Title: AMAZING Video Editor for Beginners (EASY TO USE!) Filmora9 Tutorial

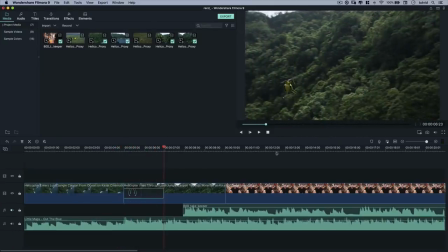[16:25]
Right, so you can see that as the music changes, the shot changes, and we almost lined it up perfectly, so it changes again when it goes from this intro right to me talking. Right, so that's kind of cool.
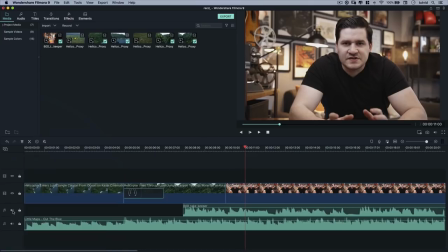[16:39]
But now what we need to do, if I turn on the audio track of me talking by unmuting it, you're going to hear that my voice almost certainly is going to be totally overpowered.
Have you ever had a vacation that has been so incredible?
Right, so what we need to do is fade the audio out, and we're going to do that.
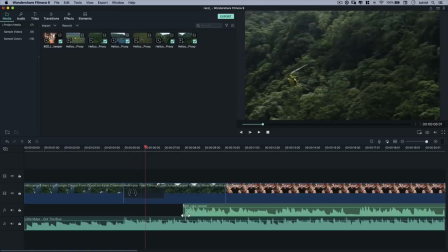[16:55]
By number one, we're going to pull my audio clip, and we're going to drag out additional audio here.
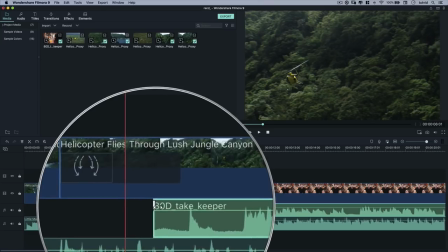[17:01]
And you see that little white tick mark? That's a fade-in slider.
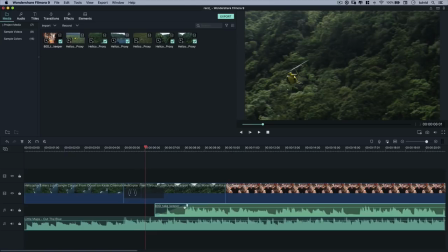[17:06]
So we can just drag this and say, you know what, fade from nothing up to full volume by the time I actually begin talking right here. That's just going to introduce the audio track, get some of that ambient sound in there. Then what we're going to do is say with the music, we'll say right around here, we're going to double-click on the music track.
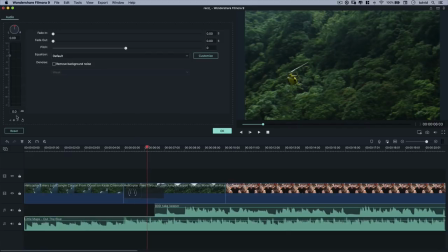[17:23]
And what I'm going to do is place a keyframe. I'm going to do that by clicking on this little diamond icon here. And you'll see it places this white dot. That's a keyframe. It's locking the audio in at that location.
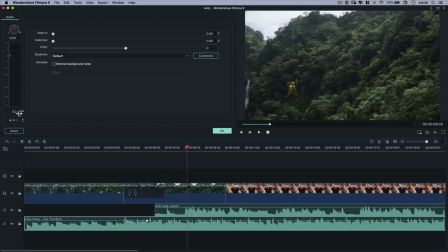[17:33]
Let's slide our playhead over to the point where I begin talking. And we're going to say, look, knock this down negative 24 decibels.
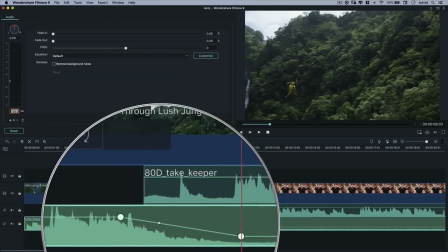[17:41]
I'm going to hit the enter or return key. And you can see it automatically creates a new keyframe. But you can see the audio is just fading down, down, down until it's way lower.
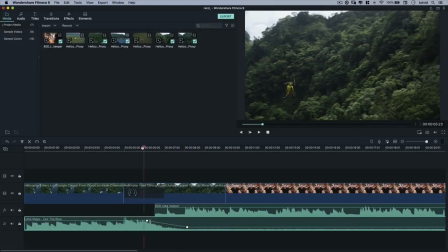[17:50]
I'm going to hit the OK button, and let's just test this out. Let's see how this works. Let's see if it mixed it together nicely at all for us.
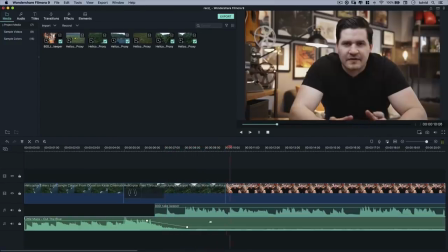[18:01] Have you ever had a vacation that has been so incredible that it lived?
Right, so you see how that worked? That was really nice, and maybe I want the volume to be a little bit louder as it comes into me speaking and just take a little bit more time to fade. So I can drag these keyframes, and I can adjust them just like that. Let's try it again.
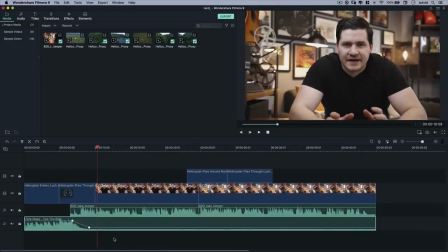[18:22]
And that's pretty cool. So we go from what would just be this overpowering music to just now we have a very subtle music bed underneath me talking, and the audio is mixed together very nicely there for the intro, going from intro to the dialogue portion of our video.
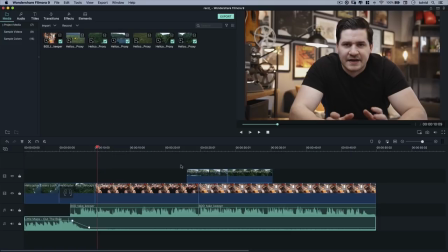[18:39]
All right, just a couple last things before we wrap this up. I want to do a little bit of color grading here to this video clip. I want to change the color a little bit. There are some neat color grading and color editing tools in Filmora 9. I'm going to select the first clip of me right here, and I'm going to hit the little paint palette icon.
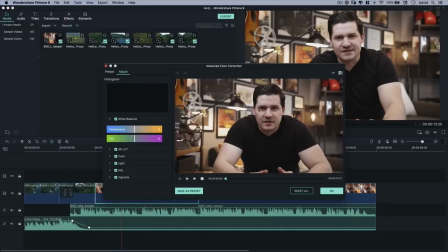[18:55]
That's the color correction, as you can see, and it's going to open up the advanced color correction box.
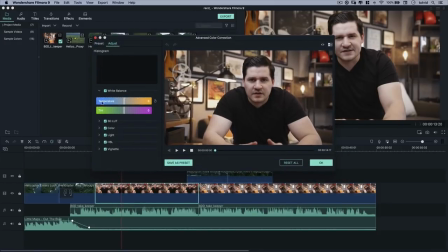[18:59]
Now, all you really have to worry about here is, instead of worrying about what temperature means, just know that it's either more blue or more orange. Pretty simple. I'm going to just give it a little bit of blue, and I'm not going to worry about tint, but again, tint, just think of it as, do I want my footage to have more green or more purple? You're usually not going to go extreme, but sometimes maybe if it's a really fiery sunset,
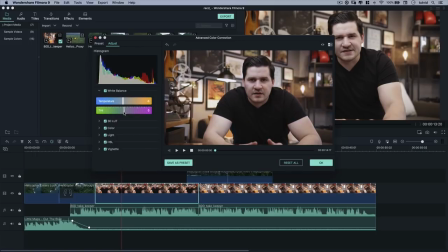[19:19]
you might want to kick a little purple into it, or if it's a really beautiful sunrise, you might want to kick a little more blue into it, or, you know, whatever. Here are the 3D LUT. LUT is just a fancy term for lookup table. It's a video editor colorist term. Basically, what they are prepackaged looks. I'm going to go with the Harry Potter one. I think it works kind of cool for this particular shot, but see what works for your shot.
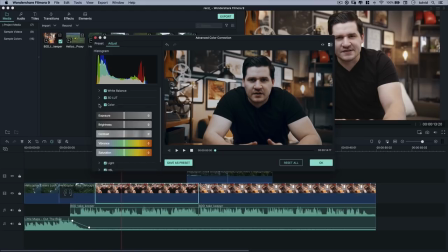[19:39]
Maybe none of them will work for your shot, but no worries. Then we go down here to color, and this has to do a lot with the brightness, the sort of the toning of your image. So you can see contrast is involved. I might push a little bit of brightness into my exposure, and also a little bit of brightness as well. I'm going to reduce contrast about negative 40.
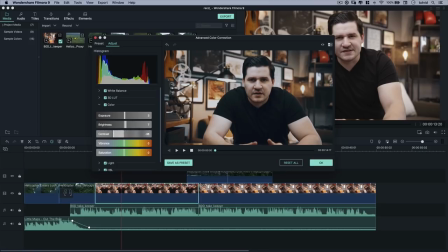[19:57]
A lot of really cinematic shots, you actually want to reduce contrast because you show off detail in the shadows and in the highlights, whereas increasing contrast tends to give you this really cheap, blown out look. A lot of people don't think about it, but reducing contrast can be a really nice thing.
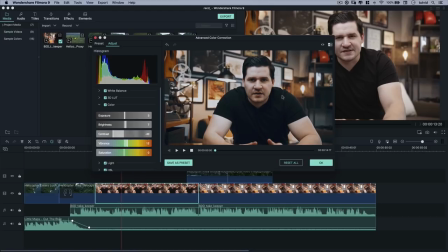[20:11]
I am going to boost vibrance. Vibrance is a great way to boost the saturation of your video without destroying skin tones. And then I'm going to reduce saturation a little bit. I'm going to come down here to light. This just is more brightness stuff. The highlights and the whites in the image, the really bright parts of the of this particular shot, they're just a little overexposed.
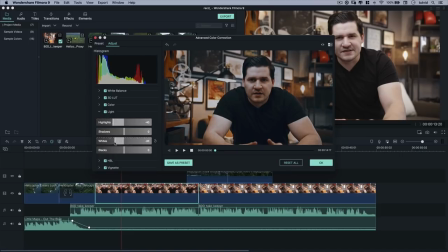[20:30]
So I'm going to tone them down.